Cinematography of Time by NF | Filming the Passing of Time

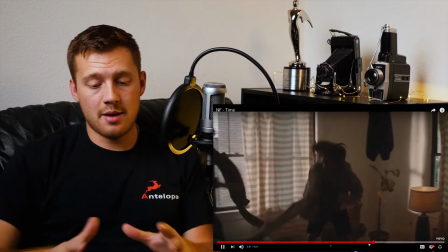(4:10)
That part, they actually look happy. So that's one thing.
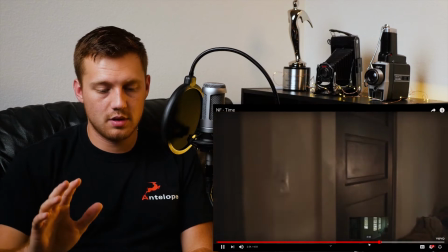(4:13)
Now the camera continues, and boom, you see them again in the mirror.
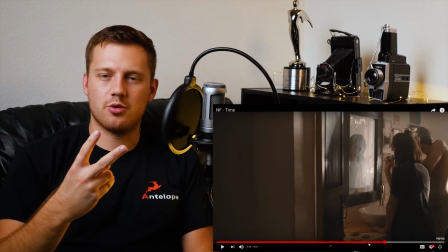(4:19)
That's twice now we've done reflections before actually seeing them. Let's see if that's a pattern.
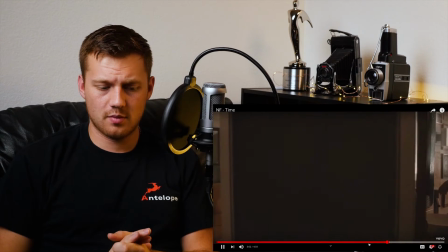(4:25)
We're going to keep on going. Okay, twice in a row.
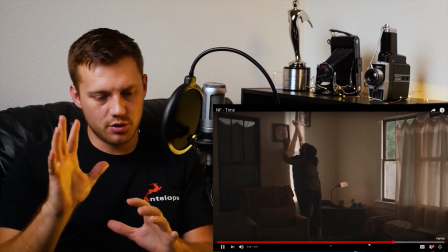(4:29)
Not 3 times. But still, we're moving into a new space. Okay, again, guys.
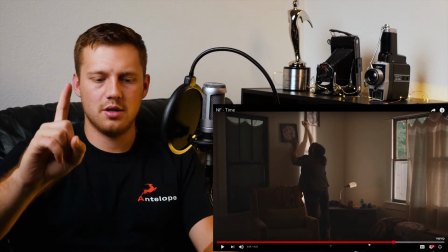(4:34)
Did you see it? Did you see it? What am I about to point out? You have 3 seconds. 2, 1.
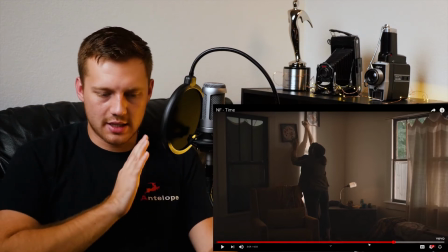(4:39)
The light. The light is moving. Check that again. Rewind it just a couple seconds.
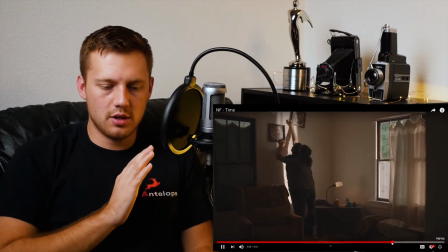(4:44)
Look at that.
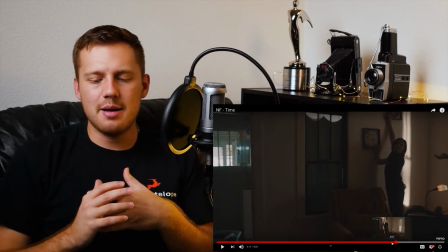(4:48)
This makes it feel like a time lapse when it's not.
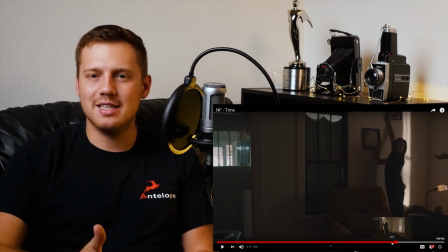(4:52)
I mean, they weren't there for however many minutes it takes for the light to move across a living room.
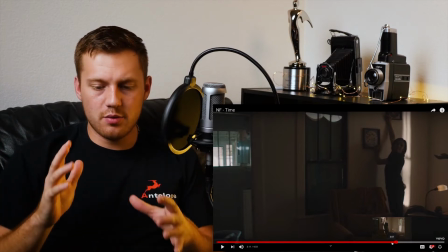(4:58)
No, Now, they were there for a short period of time,
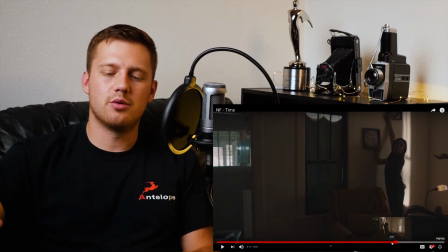(5:04)
but they have someone pushing that light through the room, and that really sells the effect for me.
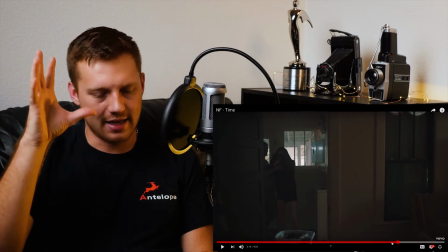(5:12)
Okay, that was pretty dope. We're not even done seeing that guy, and again, we get pushed into another scene in this oneer.
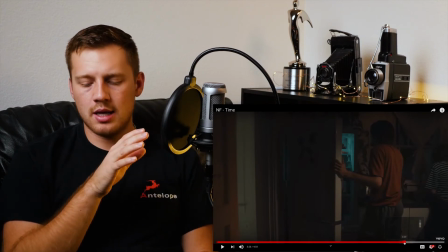(5:19)
Now, I'm going to go on a limb here. Okay, by the way, I'm going on a lot of limbs here, but I'm thinking this move in particular,
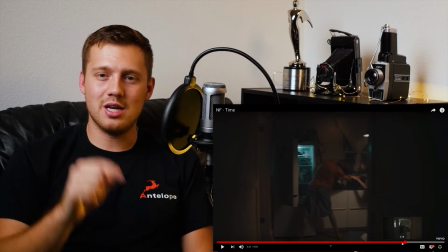(5:29)
that kitchen is nowhere near where we just let off.
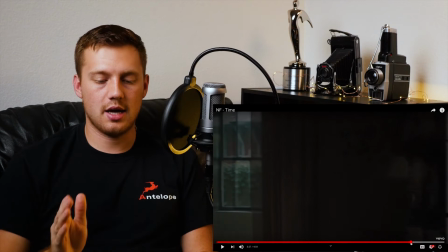(5:33)
I think there was a strong, just straight up cut in between there, masked by
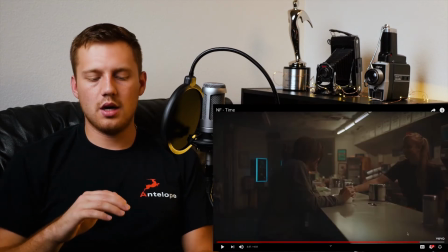(5:41)
the darkness of the door frame. What a oneer. We end exactly where we started.
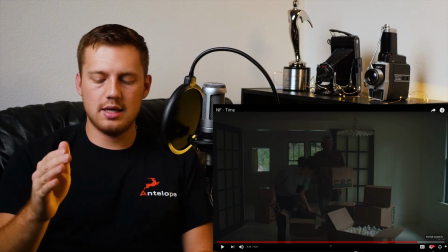(5:47)
Look at those. Let me stop this really quick. We ended exactly where we started. Look at the doors in the background.
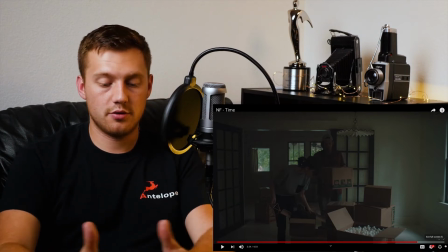(5:53)
It's those doors that caused the reflection in the first part. And yet, in one shot,
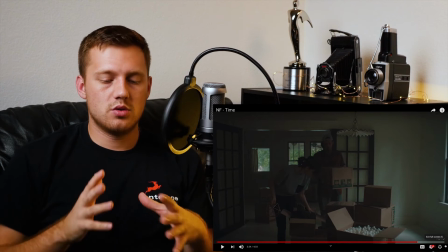(6:00)
with backwards storytelling, we have shown so much passing of time,
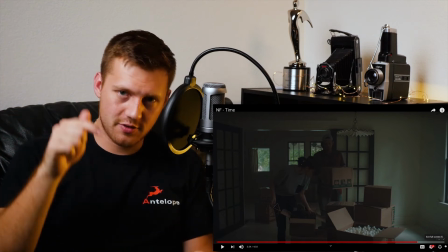(6:06)
and that's really what all this video is about, and that's what all of this video is about. How much story can you fit in to one video? And they did an amazing job with this. So how the heck do we take any of those ideas that were clearly created and shot with a crew and a budget into our indie filmmaking world? Well, one, that light effect, completely doable. Completely doable. You don't have to have backwards time and all that jazz. That light effect is completely doable. If you have any sort of film light at all, you can move that thing to simulate the sun any day. Any day. So that's a great idea to put into your next film, using light to show the passing of time. If you're wondering why I looked over there, for the weird reason I thought I wasn't recording, but I am, obviously. The second one, the oneer, which I believe is put together in post-production, and they actually repped that oneer like 5 or 6 times and moved the characters each time. That's a tougher one. That's pretty advanced for not only the skill set of most aspiring filmmakers, but the access to equipment. Were they using a mechanical camera motion system? Maybe. If not, man, their editor is killing the game to line up all of those shots. But that's a much tougher one to do as an independent filmmaker. Thank you guys for watching the video. If you like the video, give it a like, subscribe to see more cinematography of videos in the future. And I'm opening this up to any of you guys. If you have a short film that you'd like to see on this channel, get reviewed, critiqued, cinematography, storytelling, anything, let me know. Send me an email at kevin@thefilmmakersblog.com and let's make it happen.